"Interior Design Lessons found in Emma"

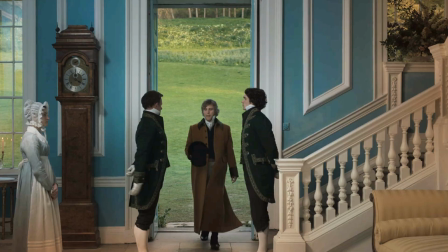[4:03]
Interesting side note, in an interview with Elle Decor,
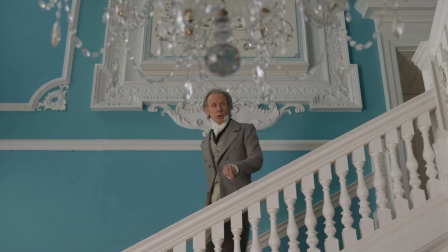[4:07]
director Autumn DeWilde says that they painted the stairwell blue and white like Wedgwood pottery,
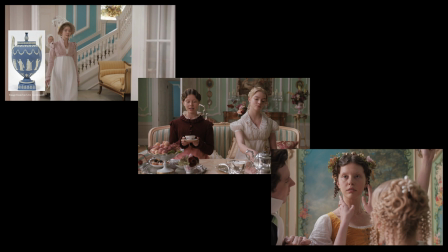[4:13]
an item popular at the time Emma would have lived. They just didn't miss one single detail and it shows.
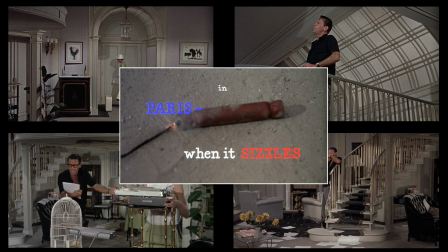[4:21]
When you fall in love with a movie home, the chances that they spent time paying attention to the details is 100%.
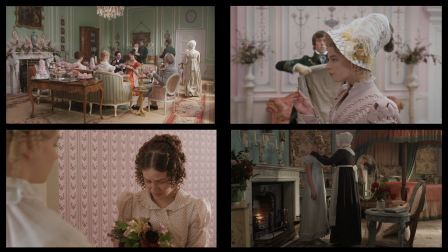[4:29]
And as long as we're talking about details,
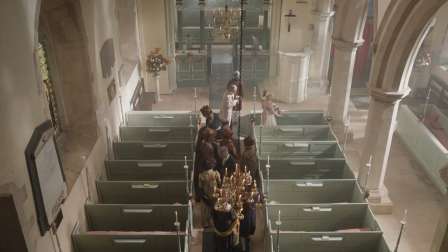[4:33]
notice how the beautiful pastel colors worked their way into the church, the fabric shop,
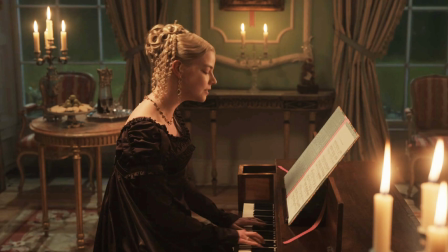[4:40]
the costumes, and all the way down to the book that holds the music and even the
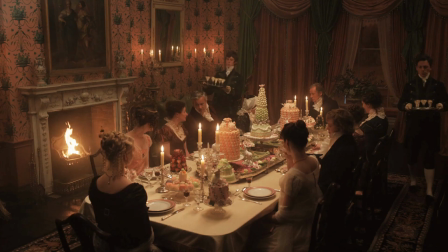[4:46]
desserts of which there is quite an amusing amount of throughout the film.
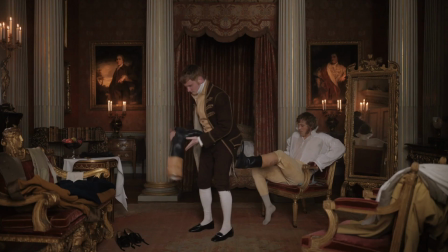[4:51]
Sweet!
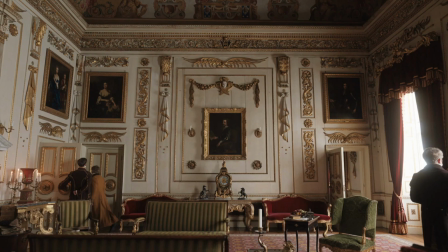[4:54]
In this scene we watch as George Knightley makes his way from his private chambers through the more public rooms of his estate.
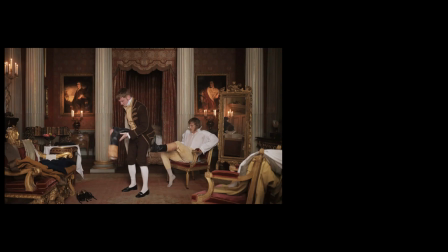[5:01]
Notice how they switched around the main and secondary colors.
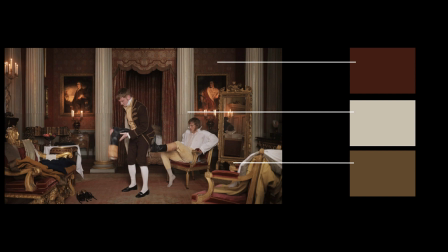[5:05]
In his private room we see dark red or burgundy as the main color with cream and gold as accents.
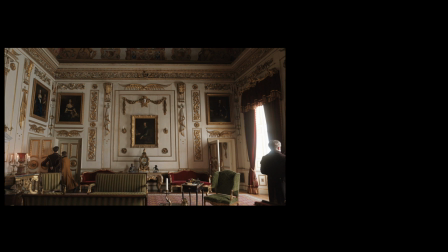[5:13]
but as he moves out into one of the main rooms we see those roles reversed.
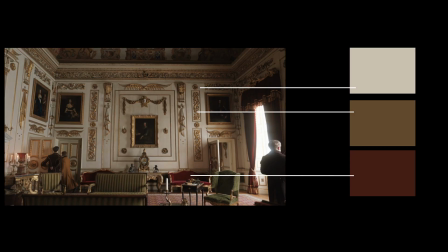[5:17]
Here cream and gold are the main colors and burgundy becomes the accent.
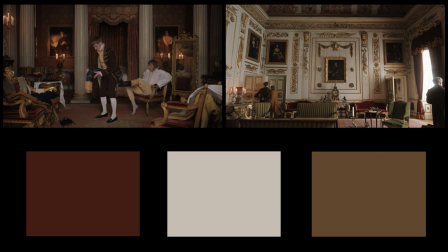[5:22]
This keeps the rooms coordinating without a complete repetition of the pellet which would become somewhat stale.
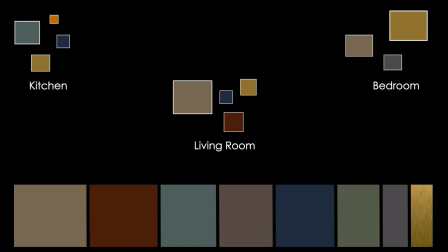[5:28]
A great idea to implement in your own home. This is a principle I cover more thoroughly in Cinematically Inspired Design episode 2.
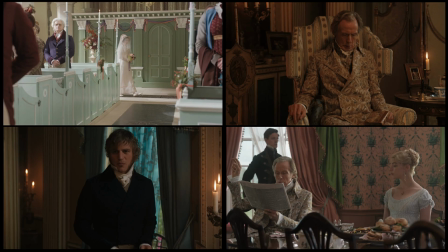[5:41]
Design and lighting are intricately connected and never more so than in set design.
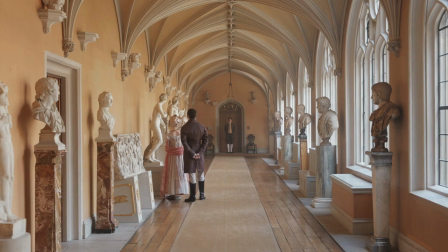[5:46]
Take a look at these different scenes from the movie. Some are dimly lit and some are full of sunlight.
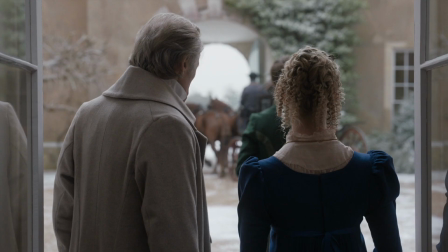[5:53]
And then there are warm and cool tones. Each has its own distinct look and feel.
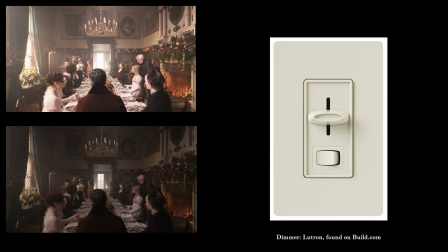[5:59]
You can achieve similar results in your home using dimmers on your light switches,
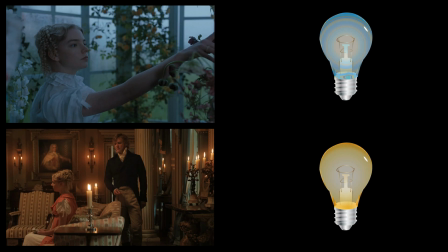[6:03]
so you have much more control over the lighting and the ambience. and you can also use warm or cool tone light bulbs.
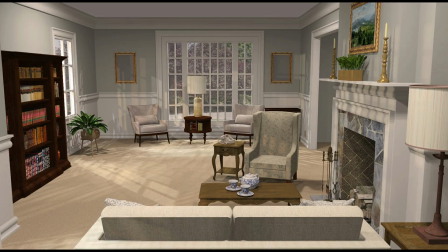[6:11]
These two things combined are like adding a Photoshop or Instagram filter to your home. Take advantage of it.
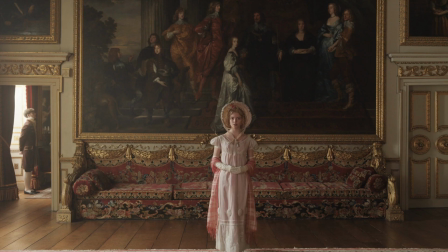[6:22]
In these estates of course the walls were filled with grand artwork but I want to concentrate on other elements that became artwork in and of themselves.
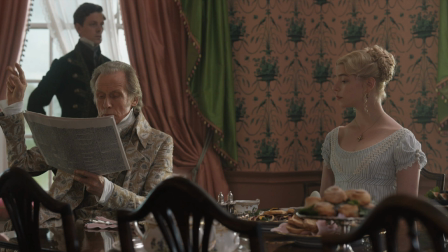[6:31]
For example, the amazing wallpaper.
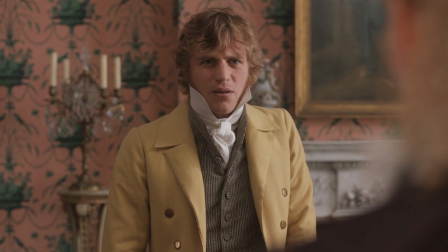[6:36]
In the Woodhouse breakfast room, we see the most divine dark apricot pink wallpaper.
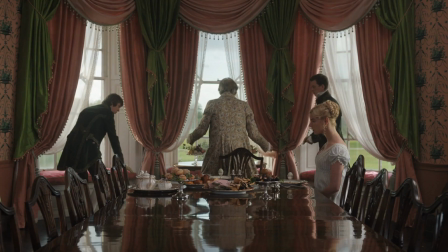[6:43]
It simply makes the room. And yet, if it were everywhere, it would overwhelm the space. We needed the heavy white trim around the windows with the white sheer curtains to give us a breather from all that pattern and color,
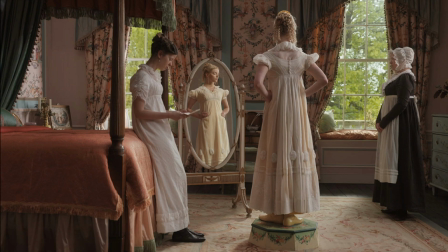[6:58]
like a palette cleanser. another room with a great example of this is Emma's room one of my favorites
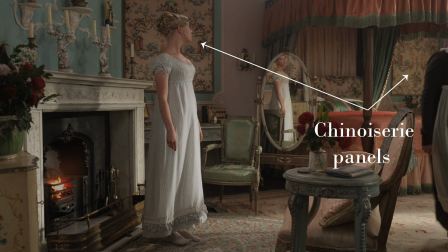[7:07]
here they've trimmed out chinoiserie panels on the walls again
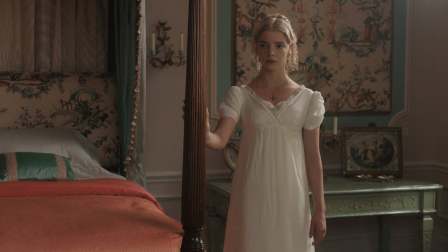[7:12]
this keeps the room from being overwhelmed with walls that are ceiling to floor pattern and
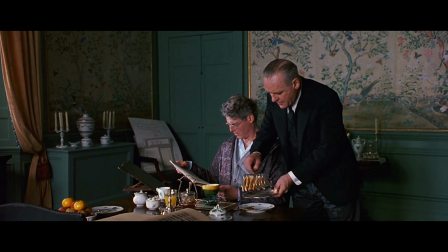[7:16]
color another movie where this was done was in remains of the day you
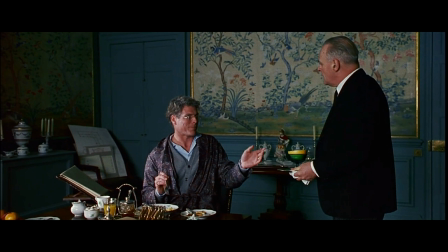[7:21]
see the fabric framed out in panels as if they were hanging works of art
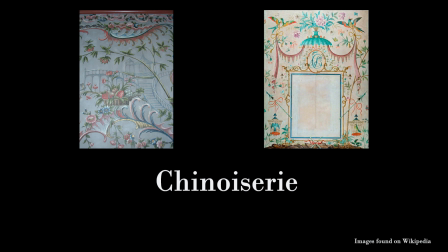[7:28]
Chinoiserie was Europe's version of Asian artistry and was very popular in the 18th century.
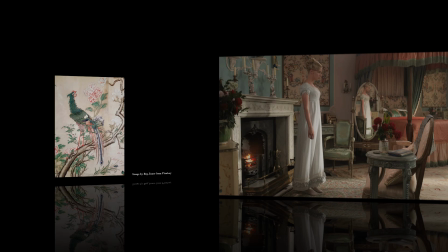[7:34]
In fabrics and wall coverings, it often depicts scenery with animals, buildings, and flowers.
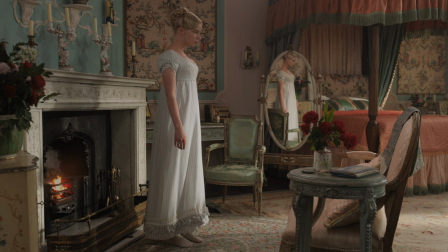[7:41]
I want to break down the formula they used here in Emma's room and use it as inspiration for a master bedroom.
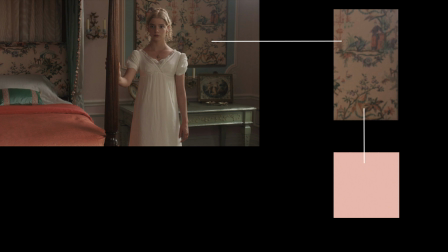[7:48]
No doubt the design in Emma's room begin with the fabric chosen for the room, the main color of which is a pale peachy pink.
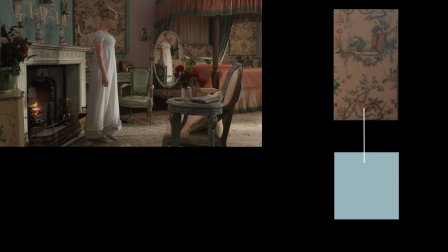[7:57]
This becomes the main color on the walls. Then they pulled out a secondary color from the fabric, in this case a soft blue, and they used it on the inset where the panels are hung.